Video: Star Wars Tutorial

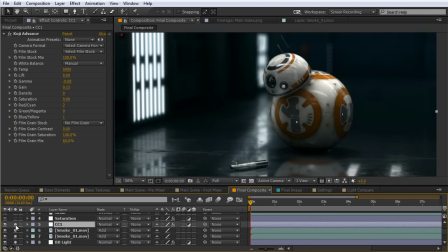28:52 I'll go ahead and turn on this adjustment layer so you can see what I'm talking about here. So you can see it just adds a subtle cyan kind of greenish tone.
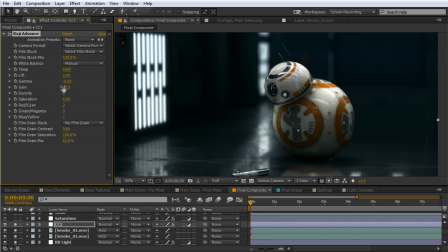29:00 Just creates some more mood to the overall look. And all I did in Koji Advance here was I brought the gamma down just a touch to kind of add just a little more contrast in the darks. Popped the gain up a little bit to make these lights brighter. And I just added some cyan and some yellow here to the scene. So I'll just set these back to zero so you can just see what this does.
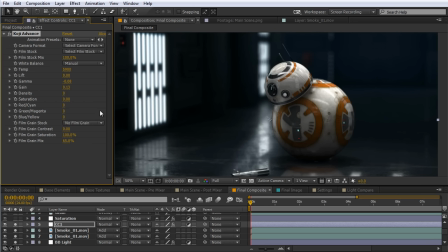29:19 And again, you can do this with the curves adjustments or any other color grading tools in After Effects you wanted to try out. So I'll just set this to 2.2. So there's our cyan here and just a little bit more yellow. Kind of give it a little bit of a greener tone. We're kind of pretending like this is a shot set up on one of the First Order ships here,
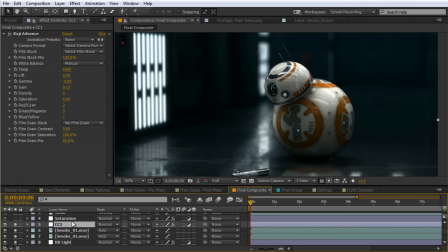29:36 so it's kind of got a darker tone to it. Now, the next adjustment I made was with the saturation on BB-8, the kind of yellow-orangish color here. Felt like it was popping out a little too strong. So I just did a general desaturation of the orange-yellow color there with Colorista. So I'll just turn that on. So I'll just shake this on and off so you can kind of see the difference there.
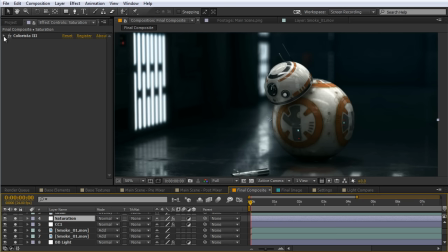29:55 It's very subtle, but it just takes out a little bit of the punch of that color. And I'll just open up Colorista here and you can kind of see exactly what I did.
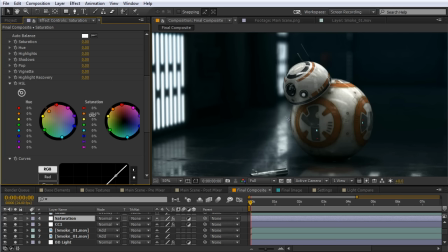30:02 I made no other adjustments except, again, right here on the orange color. Brought down the saturation by about 20%.
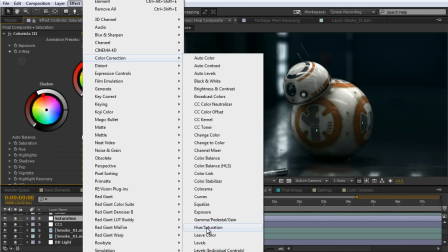30:07 You could use the color correction hue and saturation to also make this similar adjustment just with the native effects and After Effects.
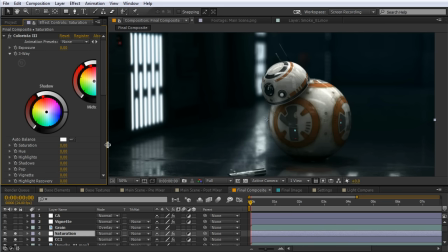30:16 Now we're going to move into a little bit more of the actual beating up of the footage, as it would say, to add in some imperfections and make this look a little less CG. And the first way to do this, obviously, with Star Wars is to overlay some film grain. And you could do this a number of ways. Some film emulators have it built in. I just had some footage here of some film grain.
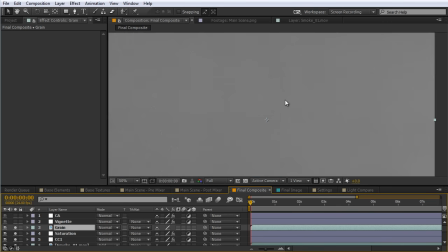30:35 And I'll go ahead and set this to a normal mode here so you can see it. So this is just some 35mm film grain.
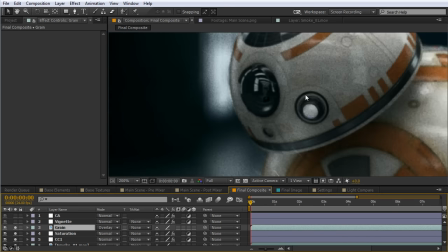30:40 And I just brought it over, set it to an overlay mode. And if we zoom in here, you can see this adds this nice gritty detail on everything.
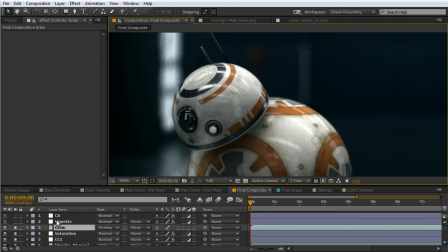30:47 It really helps sell the depth of field in the background, makes it look very nice. I'll just check this on and off so you can see the difference that's making.
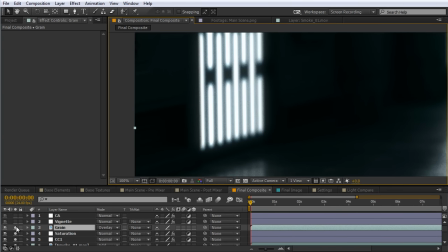30:55 It does a great job here on the highlights of the light as well. Let me check this on and off. You can see the fall off there.
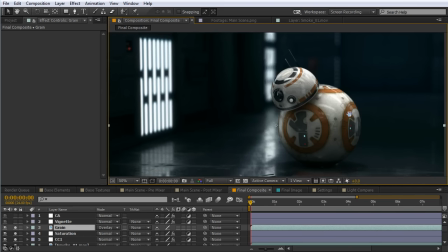31:00 It looks really good. So again, if we're wanting to match Star Wars, film grain is going to be crucial to kind of get that same aesthetic.
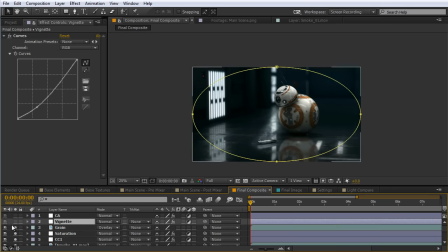31:07 The next thing I did was I just added a subtle vignette here. And that was just with a mask and a curves adjustment.
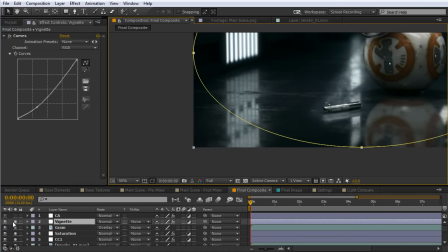31:12 So this is extremely subtle, just kind of imitating some lens vignette. So if you see down there at the very bottom corner, just a very subtle accent.
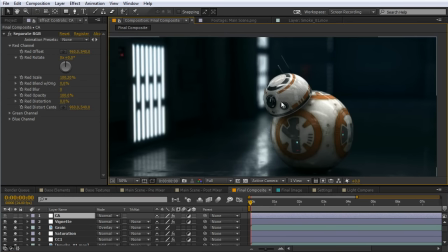31:20 And the final thing I did was some chromatic abrasion. And there's a variety of ways you can do this with After Effects. I used a tool called Separate RGB. I know Red Giant has a really nice chromatic abrasion tool.
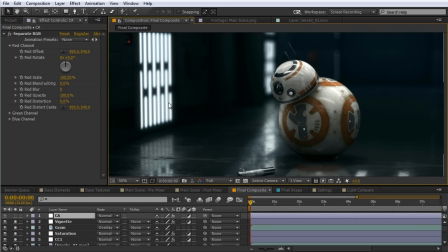31:32 And this is really great because it's going to add just a little subtle imperfection to the footage. So I'm just going to check this on here. And you can see the difference this makes. It doesn't do much, but it makes a very subtle difference, especially over here on the light.
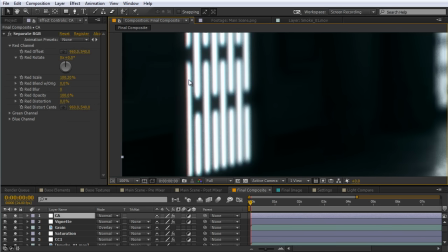31:43 So you can see we get this kind of red and teal coming off the edges here.
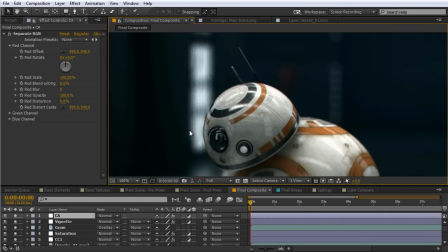31:47 If we zoom in on BB-8, it's very subtle around the edge of his head here, but it's those little imperfections that are going to help match the original look of Star Wars.
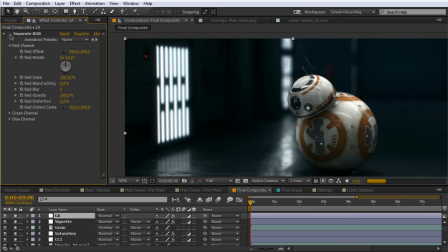31:56 And so I'll just check this on and off so you can see the difference there.
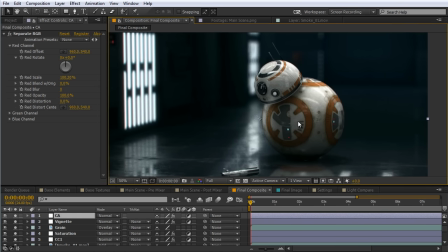32:01 It's really subtle, but it's just imitating those realistic imperfections to help sell this shot.
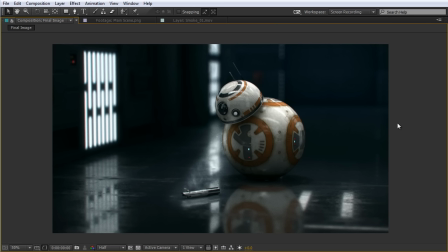32:06 All right, guys, that's everything that went into creating this scene with BB-8. Hopefully you enjoyed this breakdown and picked up some tips. If you have any other questions, post them in the comments and I'll get back to you. This has been Charles Jager for Tuts Plus. Thanks for watching.